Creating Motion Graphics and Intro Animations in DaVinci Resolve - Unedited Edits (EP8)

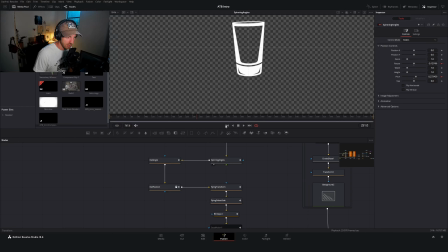[19:59]
I add not the XF one, the non-labeled one, just transform. And I added a perturb modifier to both the rotation angle and the pitch. I think, yeah. So if I go over my modifiers, it's the shake. Excuse me.
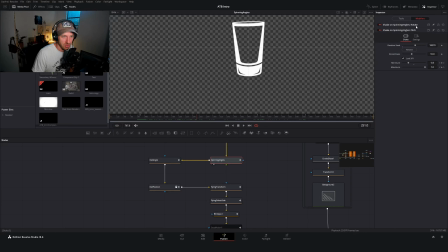[20:17]
Same thing. I added a shake modifier to the rotation and the pitch. But I don't even remember if this ends up getting used. This is the one that I was trying to describe, and I call it the good old rail angle, because this is what
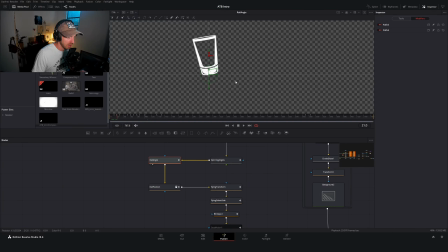[20:35]
I use to tilt the shot glass as it's sliding over the path. The one thing I want to point out here is that our pivot angle I change. So I have it down here on the bottom as it's sliding across the rail to kind of give it that top heavy feel.
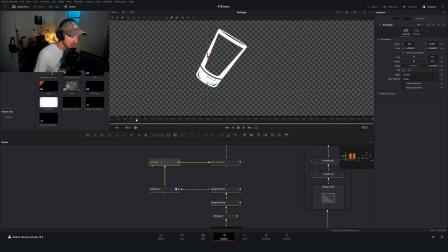[20:54]
And then as we tilt it, so this is it going at the back end, we tilt it up and have it flip across. I bring my pivot angle up along with it.
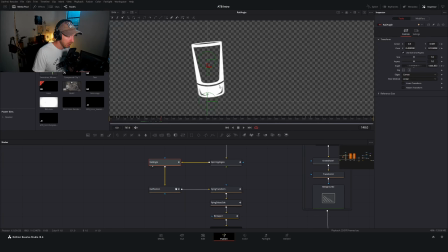[21:06]
So that way the top part of, or the bottom part of our shot glass is now swinging down here. So that was the one sneaky thing I did to kind of give it a little more weighty feel to it,
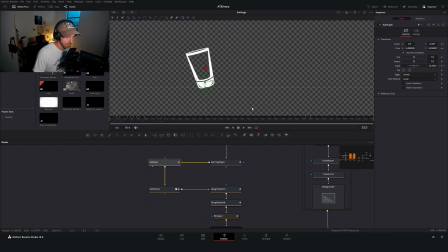[21:24]
messing with the pivot and the rotation. And then this is the node I had nightmares dealing with, this rail position node. So what I did, like I said, is I made this path and I linked it to my center position.
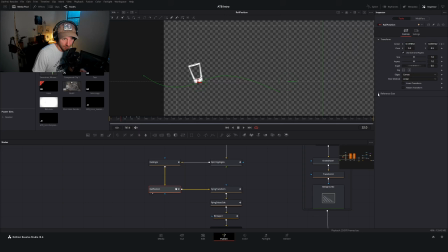[21:40]
So that would be modify with and then XY path. That's one of those things that you can do. I think it's that one, right? Yeah, path. And so I made this path, and you can see here at the back end, this is what I'm talking about.
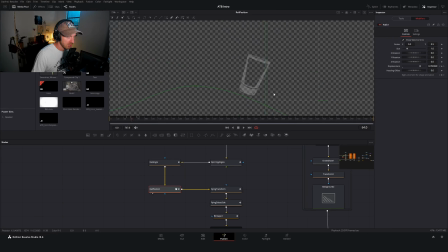[21:54]
It lost track of where its position was on this path.
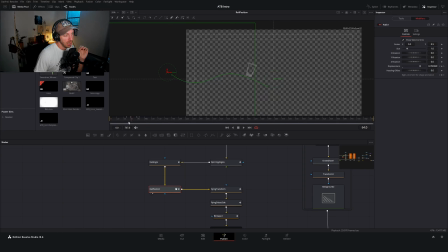[22:01]
So I don't know what the workaround to this is, because it worked great when I set it up the first time, but anytime I went back to use it, I just ended up having a lot of problems. So there's not a happy solution to this. It's just I guess a cautious warning.
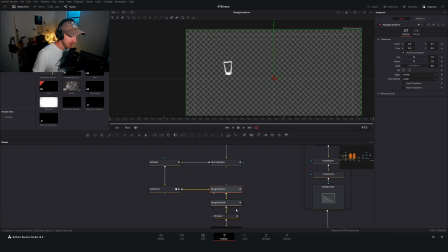[22:21]
And then I have this final transform node here that I use to bring our shot glass up into the air. So after it hits the end of our ramp right here, we use this transform node to flip it up and off frame.
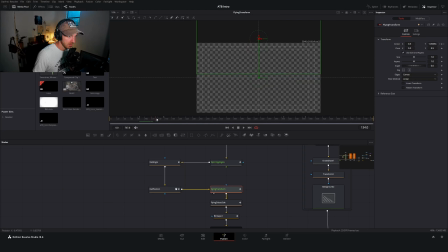[22:42]
Just like that. So we use that to slide off frame. We keep it in air through the montage sequence, and then we have it slowly slide down and slam into place like that. This flying side to side one, I think, yeah, this was
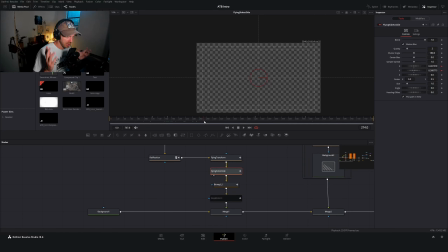[23:02]
this is what I used when I had originally tried to keep it floating on screen.
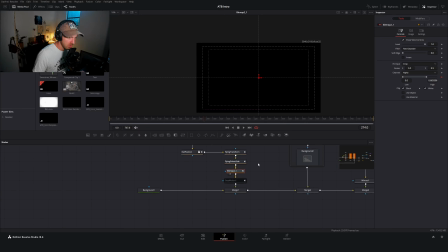[23:07]
I don't use, and then we use the bitmap modifier here to give it that same effect that that we had described with Peach.
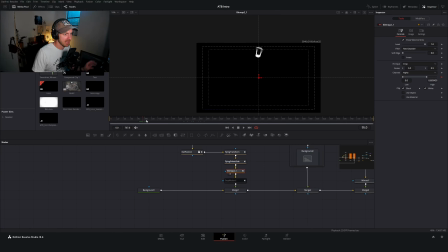[23:21]
The kind of like giving it a brushstroke effect instead of the more like camera looking motion blur. So yeah, so in essence, all this shot glass animation was just a bunch of transform nodes.
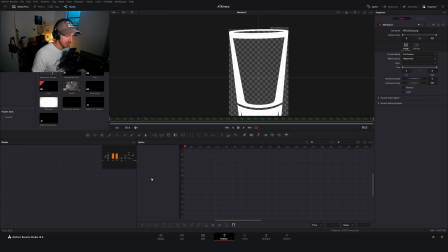[23:38]
The trick was to the trick was really just getting the splines to look right and the motion to look right. I'm not a motion expert, so when it came to doing all of this stuff, like,
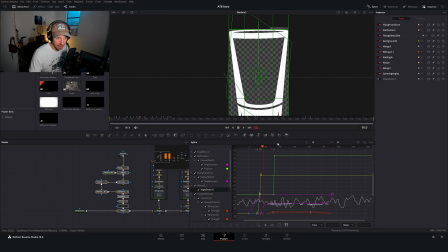[23:53]
this was all new to me and trying to figure out how to make it work smoothly. So it was just a lot of me smoothing out splines and kind of having some back and forth.
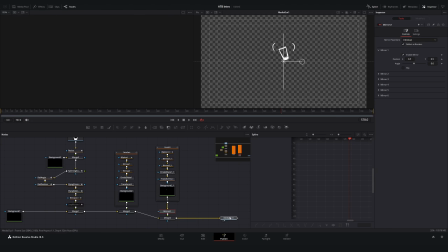[24:02]
All right, so that was the cup flip. How y'all doing out there?